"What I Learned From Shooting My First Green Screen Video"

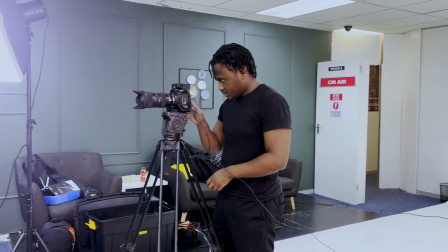[7:56]
And just make sure that you're shooting at a high enough shutter speed that you're not getting motion blur,
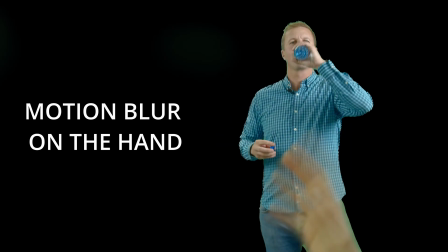[8:01]
because that makes it, when your subject is moving in the green screen, it's gonna show,
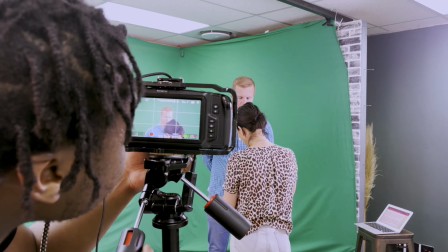[8:07]
that green is gonna show. And then if you can, try to shoot in 4K, because that's gonna help you when you're resizing, whether you have to shrink your subject or expand your subject.
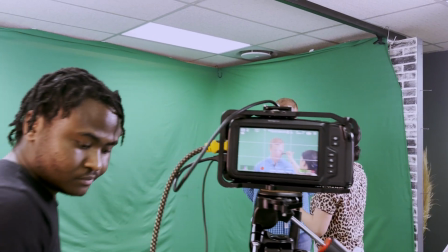[8:15]
It's just gonna prevent your video from looking pixelated.
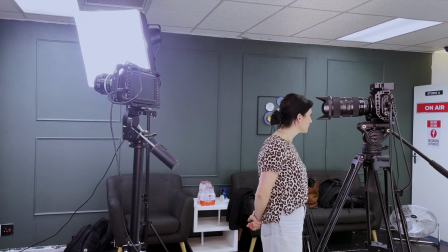[8:21]
For this video, I wanted to have 2 camera angle shots, a front medium and a side close-up, just to make things interesting.
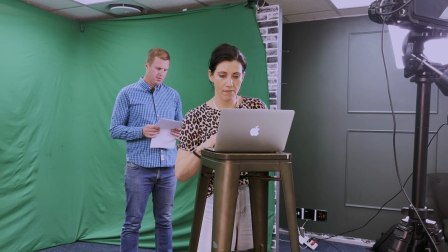[8:28]
That's why you see the green screen going behind our subject and all the way to the right side of our subject.
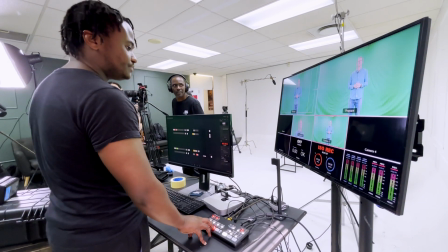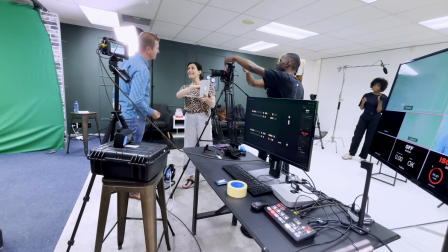Okay, so now I'm gonna show you all the steps I took in editing to get to the final video. Alright, let's get to it. So basically for this, you can use any editing software, provided that it has a chroma key function. So basically it's a function in your software that allows you to get rid of the green screen background and replace it with a transparent one.
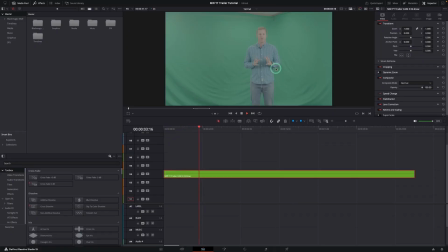[9:06]
So if you shot your video in RAW or log like I have,
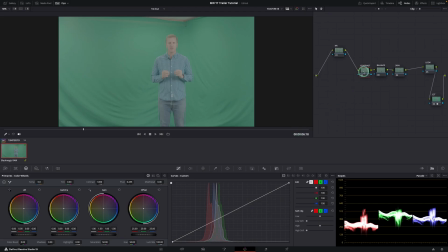[9:09]
you want to quickly do a little color correction so that it's easier for the keyer to separate the green part of your video from your subject.
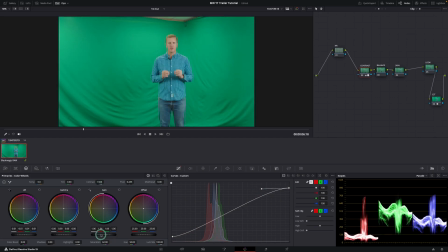Also, if your camera can shoot in RAW or log,
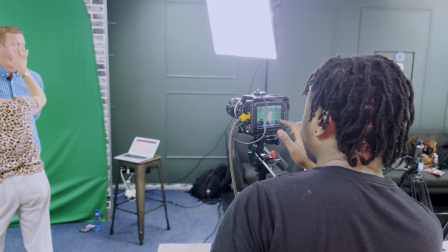[9:25]
I would advise you to do this because this will help you in color grading your subject to match the look of your background, which helps further sell the illusion that your subject really is in that background.
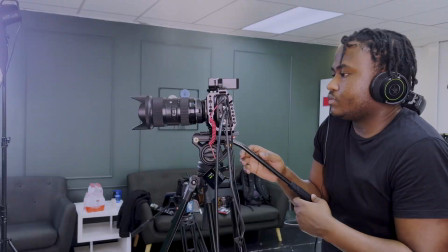[9:37]
So it's a nice touch for you to be able to do that as well. So I'm going to use DaVinci Resolve and I'm going to use a 3D keyer.
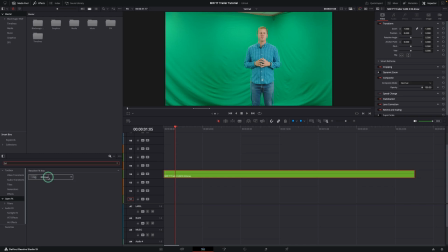[9:44]
I'm going to attach it to my video clip. Just come here, click on this, make sure that you are in open effects. So what you're gonna do is you're gonna select the green part of your video,
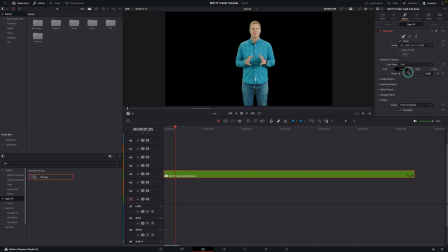[9:59]
which is your green screen that you want to remove. And then I'm gonna apply the despill function to get rid of the little bit of green screen spillage on my subject. This is usually caused by the green screen reflecting back on your subject.
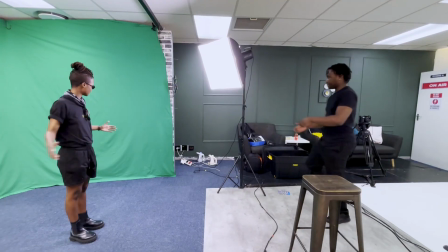[10:12]
So this is why you have to make sure that you have your subject standing as far as possible from your green screen.
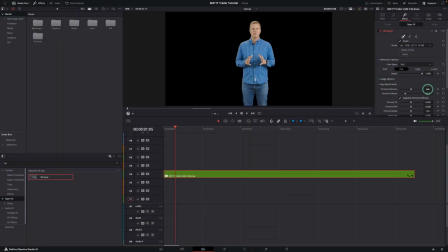[10:18]
And then I'm gonna do a few adjustments to my key to make sure that the edges of my subject are smooth. So for your green screen background images, you can get them from various sources like Envato Elements, Artlist, there's plenty of them, or you can get them from Google. So basically just Googling some copyright-free footage that you can use.
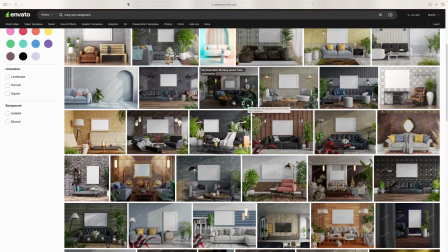[10:47]
I use Envato Elements because I know whatever background I'm getting, it's high quality,
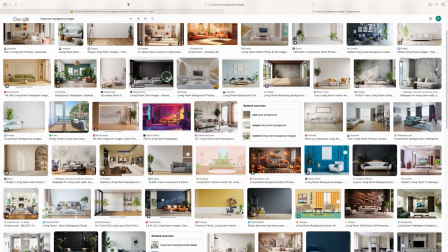[10:52]
whereas on Google, it's like you just find whatever you find in whatever resolution it is. So that's why I would advise that you use a platform that has high quality stock footage. So because I have 2 camera angles for my subjects, I'm gonna need 2 backgrounds.
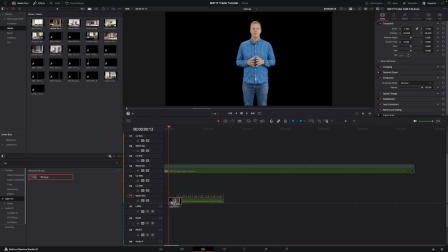[11:06]
So I'll start with my main background, which is the medium shot right here.
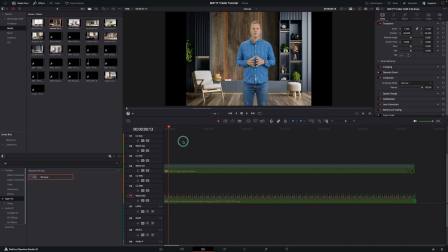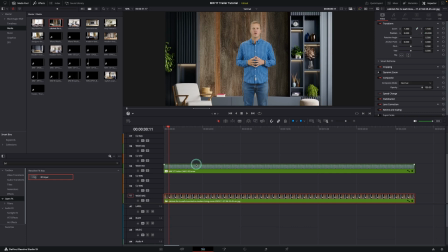[11:18]
I'll adjust the size of my subject to fit the background to make it look more realistic, because you don't want your subject to look bigger or smaller than the environment they're in.
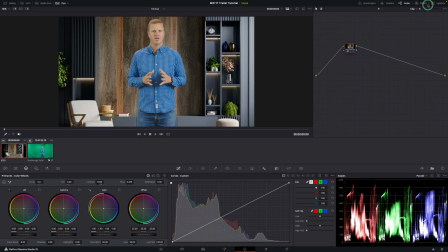[11:30]
I'm going to add a little blur to my background just to try and distract the viewer from paying attention to the background as much, because the more in focus the things that are in the background, the easier it is for the viewer to start noticing that, oh,
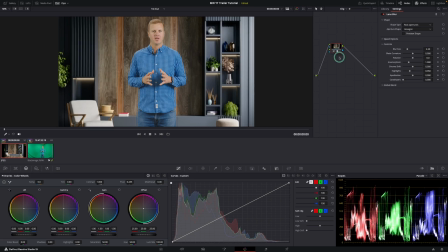[11:44]
the size of our person is disproportionate to the chair or any furniture or objects in the environment. So I'm happy with that. So now I'm just gonna color grade my subject to match the look of the background so that it blends in well.